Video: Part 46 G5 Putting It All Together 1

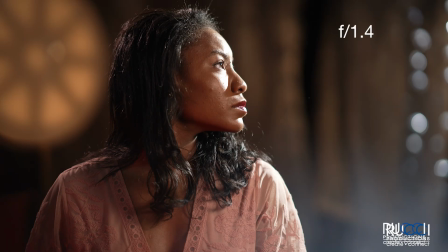4:15 So I'm putting a 1.4 aperture lens on the camera, and I'm shooting it at an 85 millimeter, and I put a lot of separation from the foreground to the background.
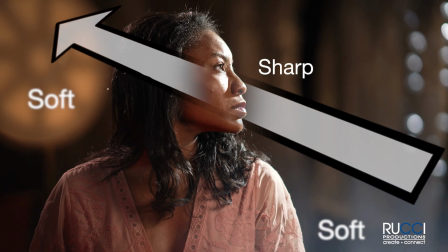4:26 So my background and my foreground, for that matter, I've got a very shallow depth of field, and my background and foreground are way out of focus. So then that's going to blur and blend that stuff. So it's going to make it very soft. Whether I use a hard light or a soft light, it's going to make it very soft.
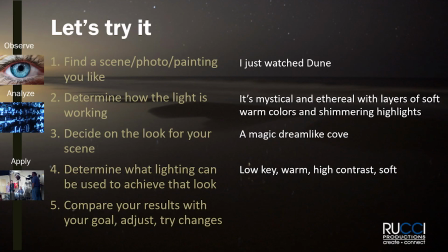4:41 And then, you compare what you do to Dune. We're not going to do that. So I just programmed this little move here.
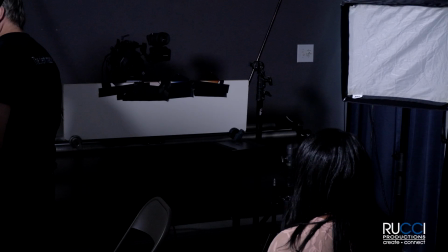4:51 The camera's just scrolling along. And that's just, again, I feel like that slow,
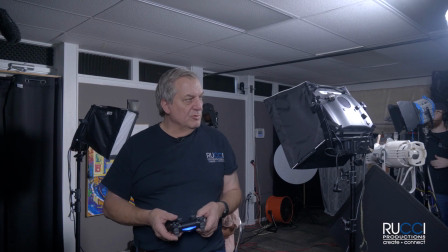4:55 graceful motion where the background's kind of scrolling behind her is going to add to that feel.
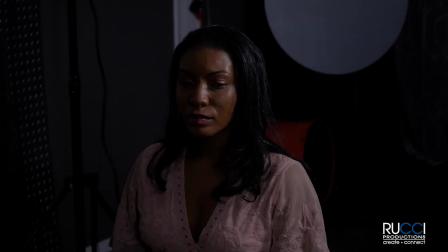5:02 I'm going to go ahead and kill these lights, and we have blackness. That's it. How you like it? It's pretty. I'm gonna give her a key light. I'm using a soft light.
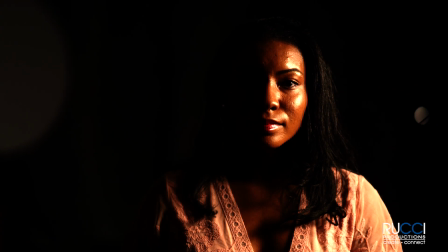5:16 So there you go. Now I also have my exposures up a little too high right now, so let me bring that down.
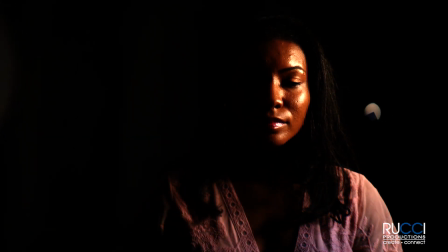5:21 Now I want to have a 1.4 aperture because I want shallow depth of field as possible.
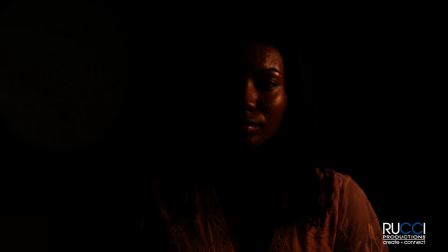5:27 So this camera has built-in ND, so I'm dialing in enough ND to get the exposure I want on her
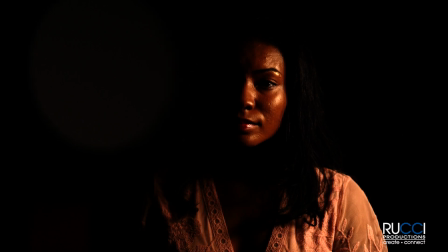5:34 face while leaving the aperture wide open so that the background's very soft.
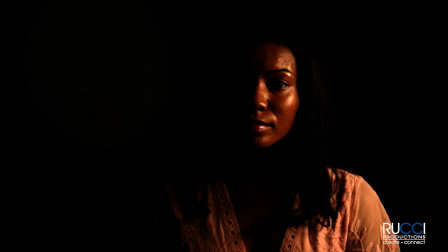5:38 So that's approximately the exposure I'm looking for.
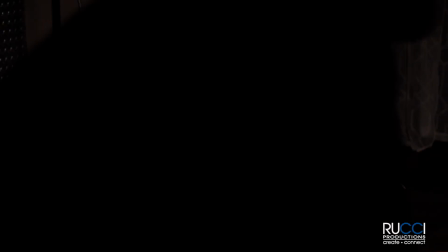5:43 So what I've got is a soft key light that's wrapping kind of nicely around her.
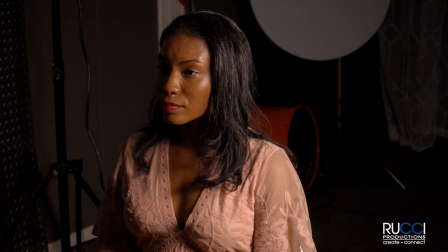5:49 Now it's spilling a little bit onto the background and some of my props back there.
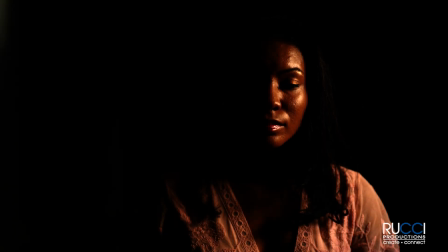5:53 And that's one of the issues you have with soft lighting is it kind of spreads out everywhere.
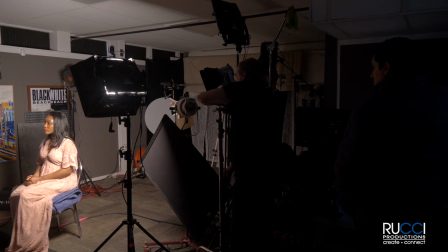5:59 So I'm just gonna take a flag and put a little
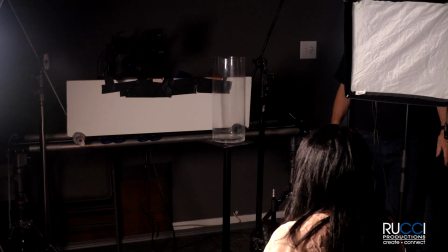6:03 cider on this to knock it off those props in the background a little bit.
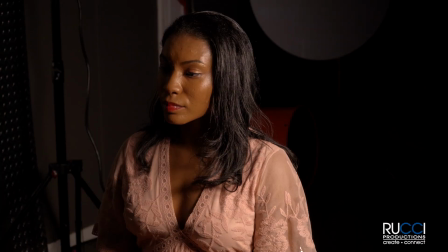6:08 So it's not so much, yeah, it's not so much hitting that stuff back there because I want that stuff back there to be really dark. So now now my background's like really, really dark.
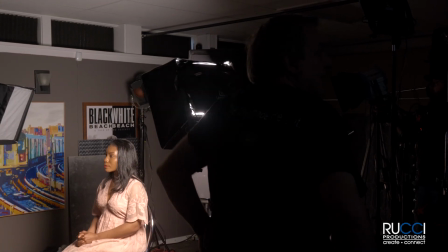6:18 So now I basically got a key light, a soft key light, and that's it. A soft key light and zip. Click on the next video to continue. New videos drop every couple of days. If you like what you see, like and follow us on our social media channels. And everything is downloadable for free on our website, rucciproductions.com.